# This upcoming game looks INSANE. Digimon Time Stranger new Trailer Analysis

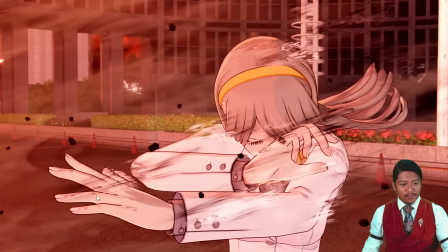[20:42]
After the scene is rendered, then the lines are added in through advanced calculations. And seeing the lines here tells me that the nails are part of the 3D model, which is interesting to me as a developer. I do like these streak lines. They make it feel like a manga.
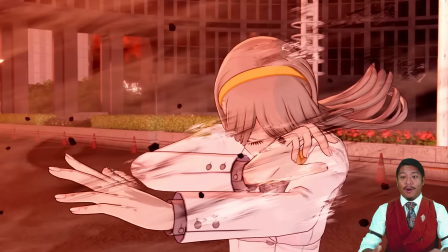[20:58]
It makes me feel like I'm looking at a Toriyama drawn panel where someone just did a big key blast and then someone's getting erased, you know?
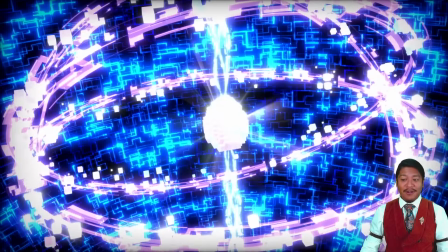[21:07]
I'll try to speed through this now. I think I'm droning on too long about how much I really respect the artwork here.
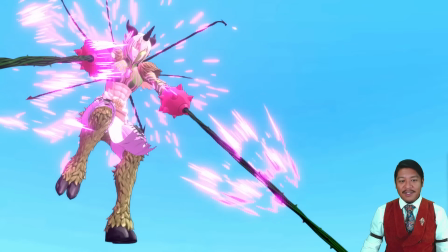[21:13]
I really like what I'm seeing. We see a couple different forms for Agumon or evolutions.
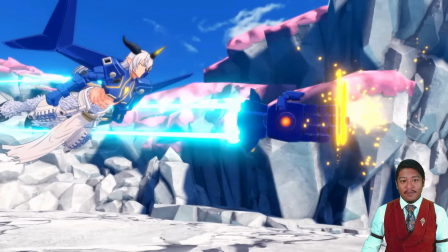[21:18]
This is a nature-focused form. We have one that looks like he's based on technology, some sort of mecha.
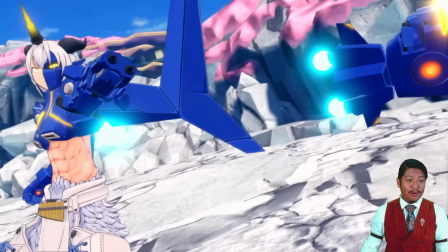[21:26]
That's pretty neat. I do like that one. I do like blue and the yellow accents. Very cool.
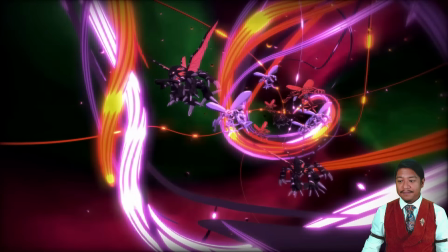[21:31]
Such cool designs, man. This is so neat. Big scary dudes.
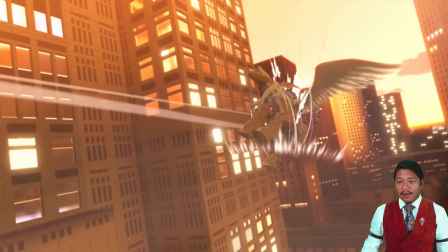[21:38]
Not easily tread upon. I do want to point out the windows are modeled. All the windows here are part of the model. They're not just textures, they are modeled.
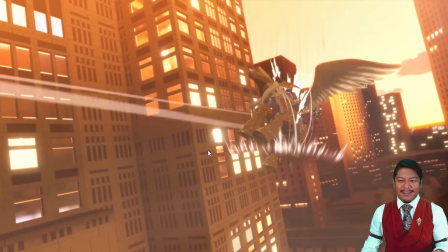[21:51]
I really appreciate the lighting here. The thick denseness of the atmosphere really sells a sense of the sunset.
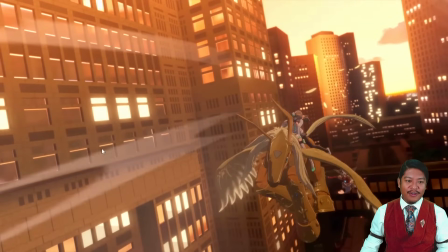[22:00]
This is so cool. What a cool scene. We have these airstream effects to really sell that we're moving fast. It's so cool. Oh, Agumon's flying. That's kind of neat. Is that a form? A different form for Agumon where he can fly? Pretty neat. This guy's a cool dude.
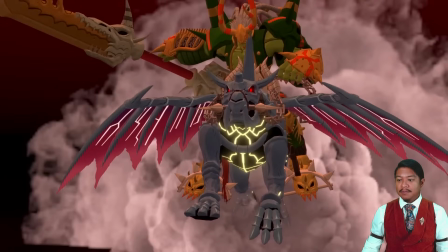[22:17]
I don't know who this is. Neat. What a neat dude. But I guess Digimon can ride on other Digimon. I don't know. It's like a Calyrex situation, I suppose. And Agumon, the most this is like an Oni form, I think.
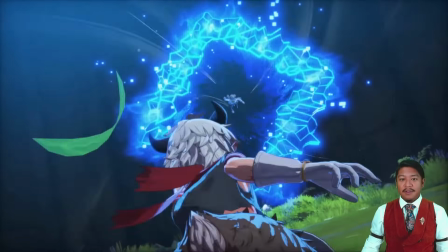[22:33]
Kind of cool. Very cool.
Source of the anomaly.
This is creepy.
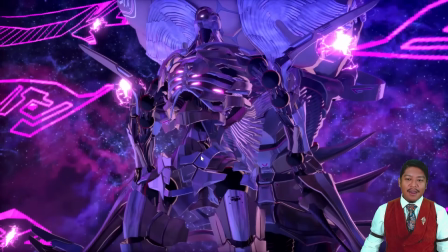[22:39]
I like... Digimon has a real edge to it. It always felt more harsh and more mature than Pokemon, and I really enjoy both series for their own reasons.
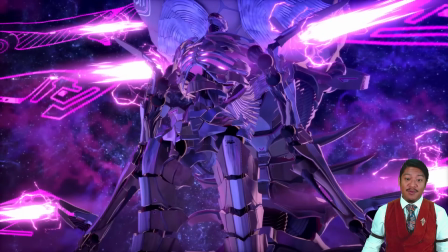[22:52]
And I just really... Some things about Digimon are really creepy. This is unsettling, intimidating. It really sells a sense of danger and a little bit of body horror. And I think Digimon does have that.
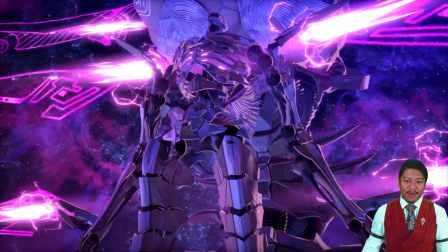[23:04]
For example, when in the original Digimon Adventure anime, when Tai's Greymon turned to Skull Greymon, that was body horror. That's terrifying, you know? So that's something Digimon is good at.
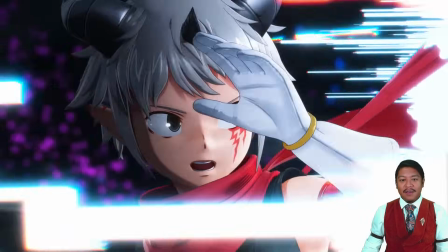[23:20]
Creepy.
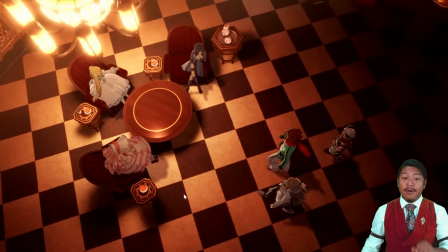[23:24]
I really like the ground material here. I just want to point out artistically, I don't want to harp on too much. I think I'm just admiring this too much. I am kind of, yeah, I'm gushing a bit about how much I respect the work that's gone into this.
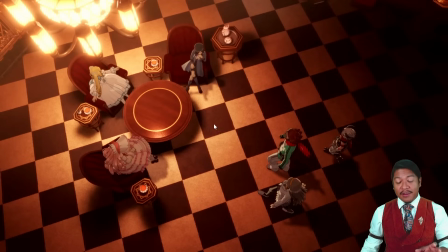[23:37]
But again, at the framing, the visual flow, but really they show they have a strong understanding of how to use a game engine and its tools to express something visually in an interesting and expressive way. It's very dark in the corners here, isn't it? Right? There's a harshness to the shadows, and it pulls us into the center of the scene here.
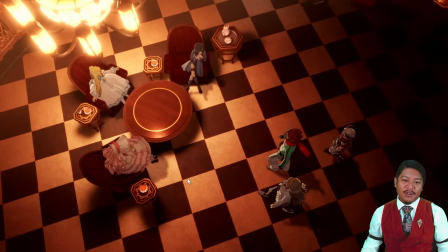[23:57]
There's also dynamic, there's a roughness between the dark and the light tiles. If this were Pokemon, it would just be a straight, harsh line. That's just, Pokemon has a very...
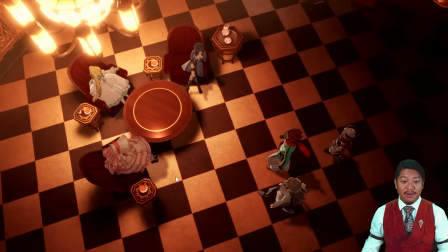[24:10]
The visuals in 3D Pokemon games are not expressive. They are the opposite of expressive. They're counter-expressive. But you can see there's a roughness and an imperfection between the lines that it makes this feel organic and lived in,
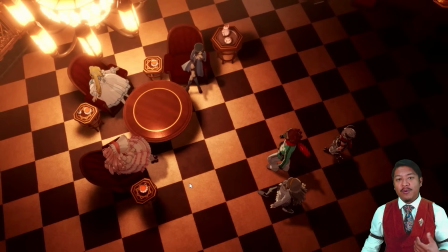[24:26]
despite the fact, and I'm not using the word realistic because we're not going for realism, we're going for expressiveness and organicness, and this feels organic and it feels lived in. There are imperfections in that. It's just a great artistic choice to make.
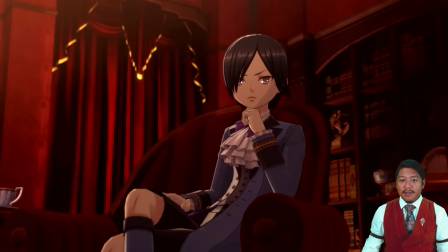[24:42]
I really like that.
Moment forward. They're to be recognized as Class A anomalies.
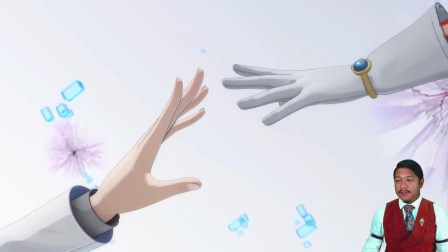[24:47]
Go at once and eliminate Agumon, 140 here. along with Inori Misono. This scene I absolutely love.
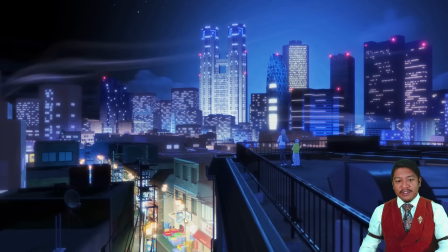[24:54]
our focus is originally starts down here where it is brightest, and of course it's thematic. We start at street level and we move upwards. It pulls us upwards. This shows to me an understanding of visual flow.
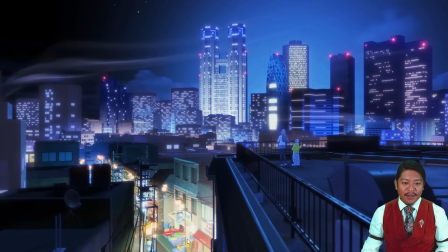[25:09]
We have this homeliness of a familiar grocery store, something familiar, and it very warm. Our eyes are drawn to warm colors, yellows, reds, oranges. And instead of pulling us away, we're actually, these lines sort of bring us up, and then it sort of whips us back around.
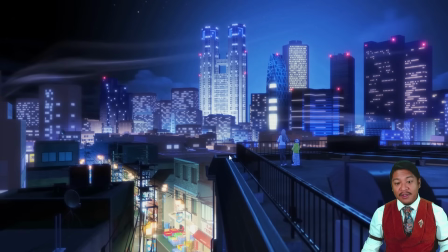[25:28]
And the lines here bring us away from the edges towards the center. They are pointing. See, these lines bring us towards the center here. They bring us towards the center. We see our characters. We notice them, but they're not the most important thing. And our focus settles around here and then brings us up to this building here. These are the warm colors.
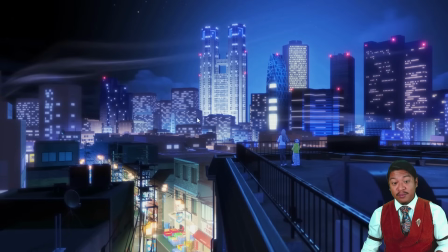[25:48]
These are the cold colors, but this scene is composed in such a way that it, through visual flow, brings us up to what we are supposed to be looking at. This building must be important. Despite the fact that there are similar buildings that have similar color, similar tone,
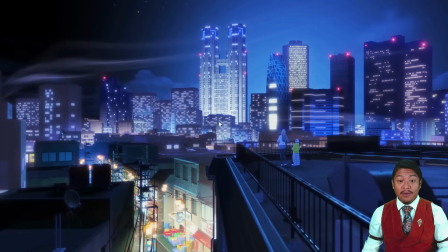[26:04]
it is composed in a way where they can still be in front of this building but have less focus. You see the contrast of the light. They're not as bright, except for this guy's pretty bright here. This building looks pretty important, doesn't it? These buildings that are obscuring this one are not as bright.
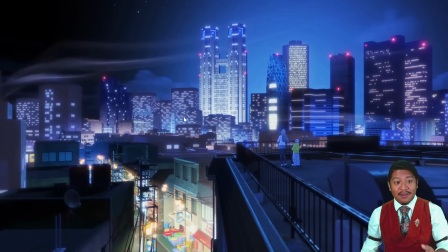[26:23]
They're not as dark. They're not as bright. So there's less contrast. Look at that. And you have this wind flow here. It brings us... Oh. This is just beautifully framed. I think I've gone on admiring their work too much, but they've just done a brilliant job.
The natural laws really of the fantastic. world have already begun Okay. to break down.
We'll wait for the trailer to get to 53 seconds.
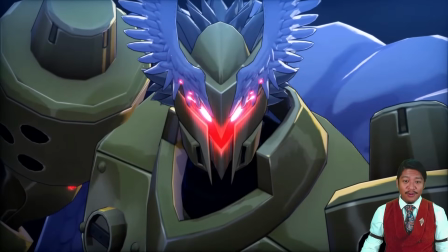[26:49]
This guy's cool. Look at this dude. Look at this dude.
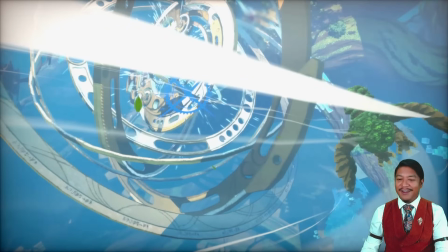[26:53]
I'm watching these Digimon trailers and I just find myself saying, look at that cool dude.
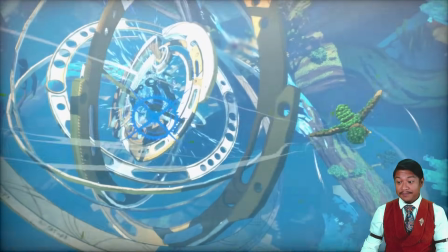[26:59]
I want that to be my friend. He's cool.
Destiny beside you.
I want this guy to be my friend.
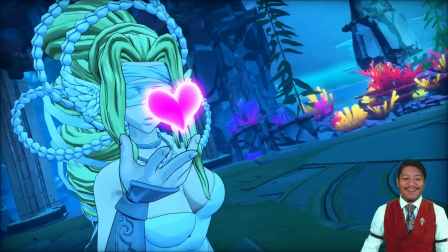[27:04]
Okay, this is this is a lot.
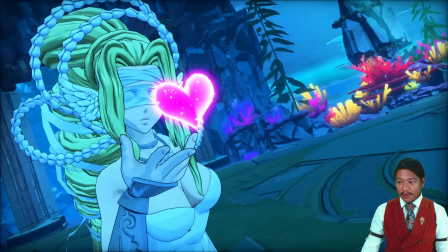[27:10]
This is a lot of sexual energy. This is something Digimon has. Okay, look, Pokemon has Lopunny, right? Okay, and Gardevoir, sure, but does a blindfold? A busty gal blindfolded? It's a lot of sexual energy. And I enjoy that about Digimon.
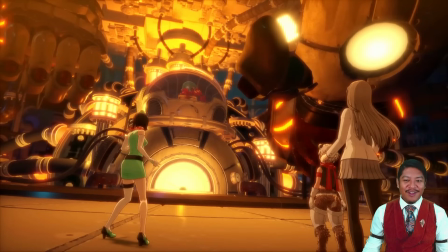[27:29]
It's kind of makes you feel a little uncomfortable, you know.
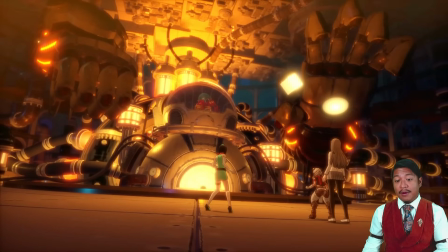[27:33]
This is a scene that shows an example of how these developers understand how to frame scenes to make the player feel small. You can see we're actually using an angle here, a Dutch angle, where the camera's tilted, the characters are in a lower portion of the scene,
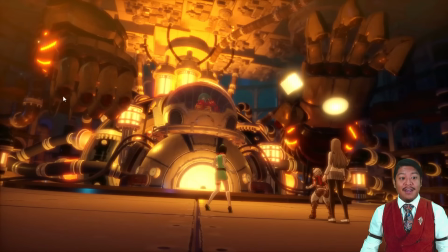[27:48]
and it makes everything feel unbalanced, and it really sells the size of this. It makes this feel bigger than it actually is. The focal length of the lens, it can make things either
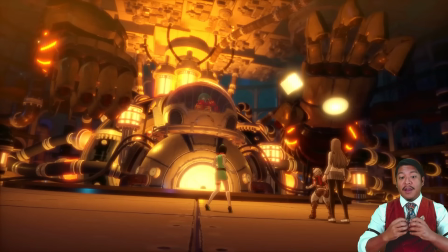[28:04]
squash or it can make things look smaller in the foreground or make things look bigger in the foreground. And they're choosing focal lengths that make perspective more prominent. And it makes these characters feel small. It's really great. And it makes the environment feel big. Just great job.
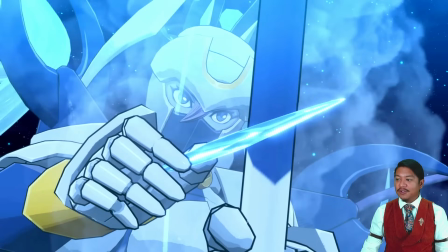[28:21]
I think I'm going on and on. I really like this detail. You see as that food drops into his mouth, there are little splashes.
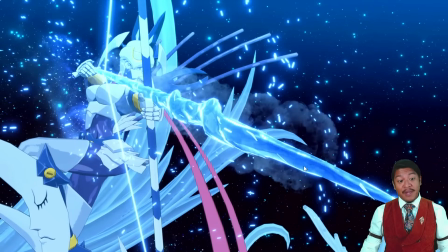[28:29]
That's great attention to detail. This thing creeps me out. I don't like this because there's faces on the leg armor.
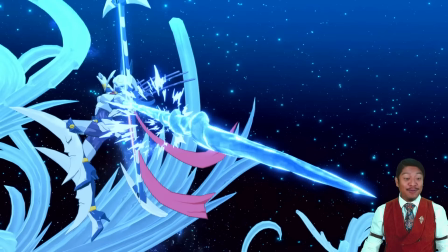[28:37]
And I say I don't like it in a way that, you know, I do like it. I like it because I don't like it because it creeps me out. I don't like that at all. It's so creepy. But I like that. I like the weird designs of Digimon. I like that it makes me feel something.
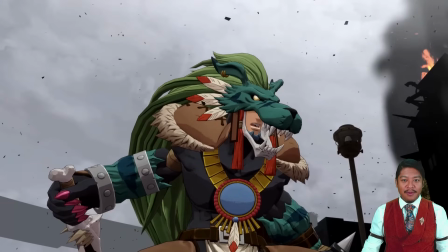[28:54]
Because one day you'll become an adult and you will just lose the ability to feel things that you used to feel.
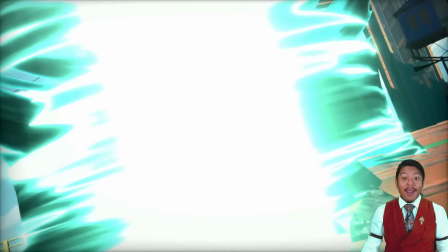[29:02]
And that's life.